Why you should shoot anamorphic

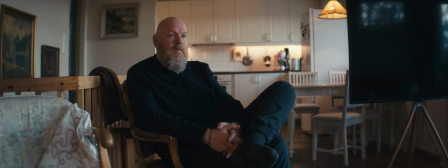Anamorphic cinematography has a unique appeal, and in this video I'll break down why it can be a great choice for your filmmaking. But before we dive into the reasons, let's quickly explain what anamorphic actually is and how it works.
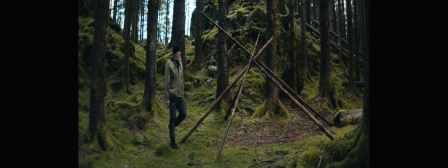Anamorphic lenses are specially designed to squeeze a wider field of view onto a camera sensor, which then stretch back out in post-production. This method was originally developed to maximize image area on 35mm film, allowing for a much wider aspect ratio without wasting negative space.
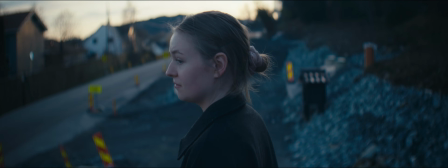When de-squeezed, anamorphic footage gives you that classic widescreen look associated with cinema. Anamorphic lenses also introduce unique characteristics to an image, such as horizontal lens flares,
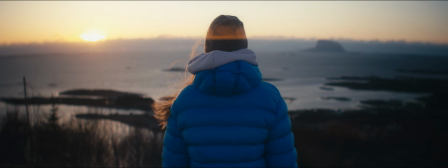oval-shaped bokeh, and distinctive depth compression that makes backgrounds appear more distant than they actually are.
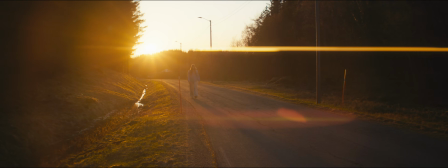These optical effects contribute to why anamorphic has remained such an important part of cinematic storytelling. Let's get into the reasons why you should consider shooting anamorphic. I know a lot of people make fun of the word cinematic, but in this case it's actually true. Anamorphic lenses were specifically made for film and cinema and are therefore directly associated with the filmmaking process. Some of the greatest films in history were shot in widescreen anamorphic formats, which means using an anamorphic lens immediately evokes that big screen aesthetic. Filmmakers like Christopher Nolan, Denis Villeneuve, and Quentin Tarantino have all chosen anamorphic lenses to achieve that expansive, immersive look. If you want your film to have a similar visual quality, anamorphic lenses are a great way to achieve it. Most films today are shot using spherical lenses, which means shooting anamorphic can instantly make your work look different.
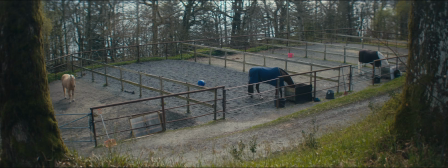The oval-shaped bokeh, stretched perspective, and signature lens flares add a distinct style to your footage. If you want to set your work apart visually, anamorphic is a strong tool to achieve that. For indie filmmakers, standing out is crucial.
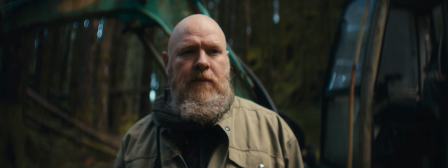Using an anamorphic lens immediately gives your film a unique identity, making it more memorable to audiences and potential distributors. Whether you're shooting a short film, music video, or feature, an anamorphic look can make it more striking. Digital cameras tend to produce extremely sharp, clean images, which can sometimes look too clinical.
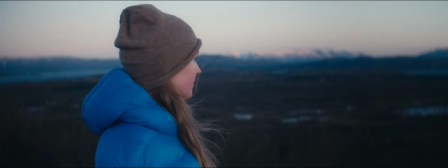Anamorphic lenses are often slightly softer than spherical lenses and have unique optical characteristics that can give your footage a more organic and natural feel. This can help reduce the digital sharpness and make your work look more like traditional film.
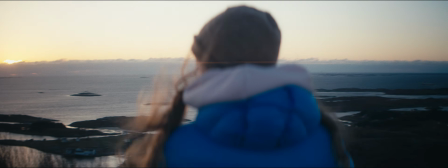Additionally, anamorphic lenses often introduce subtle chromatic aberration, vignetting, and edge distortion, imperfections that can add a more filmic texture to an image. Many modern cinematographers intentionally embrace these flaws to achieve a more organic look. If you plan to deliver your film in a 2:9:1 aspect ratio, anamorphic lenses allow you to use more of your sensor's potential. When using a spherical lens on a standard 16:9 sensor, you often have to crop the top and bottom of the image to achieve the widescreen look.
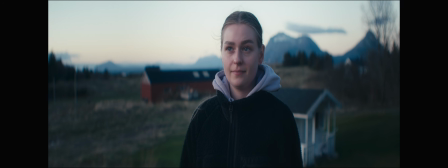With anamorphic, you're squeezing the image instead of cutting it, meaning you retain more information in your frame. This is particularly beneficial for low resolution cameras, as you're utilizing a greater percentage of the sensor's data rather than discarding portions of the image. The result? Sharper footage, better image quality, and improved low light performance. A few years ago, shooting anamorphic was an expensive choice reserved for high-end productions. However, with companies like Blazer and Sirui making affordable anamorphic lenses, it's now more accessible than ever.
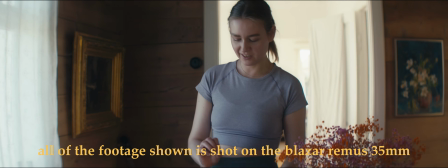For example, a Blazer Remus lens costs around $1,000. Not cheap, but far more affordable than traditional anamorphic lenses.
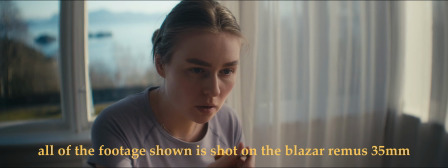In fact, I've been using the Blazer Remus 35mm quite a lot lately. With adapters and more budget-friendly options available, filmmakers who previously couldn't afford anamorphic can now experiment with this unique look. Even rental prices for anamorphic lenses have become more affordable, making it a viable option even for small productions. While anamorphic has many advantages, it's not perfect for every situation. Here are some drawbacks to keep in mind. Anamorphic lenses have a very specific look that might not work for all types of projects.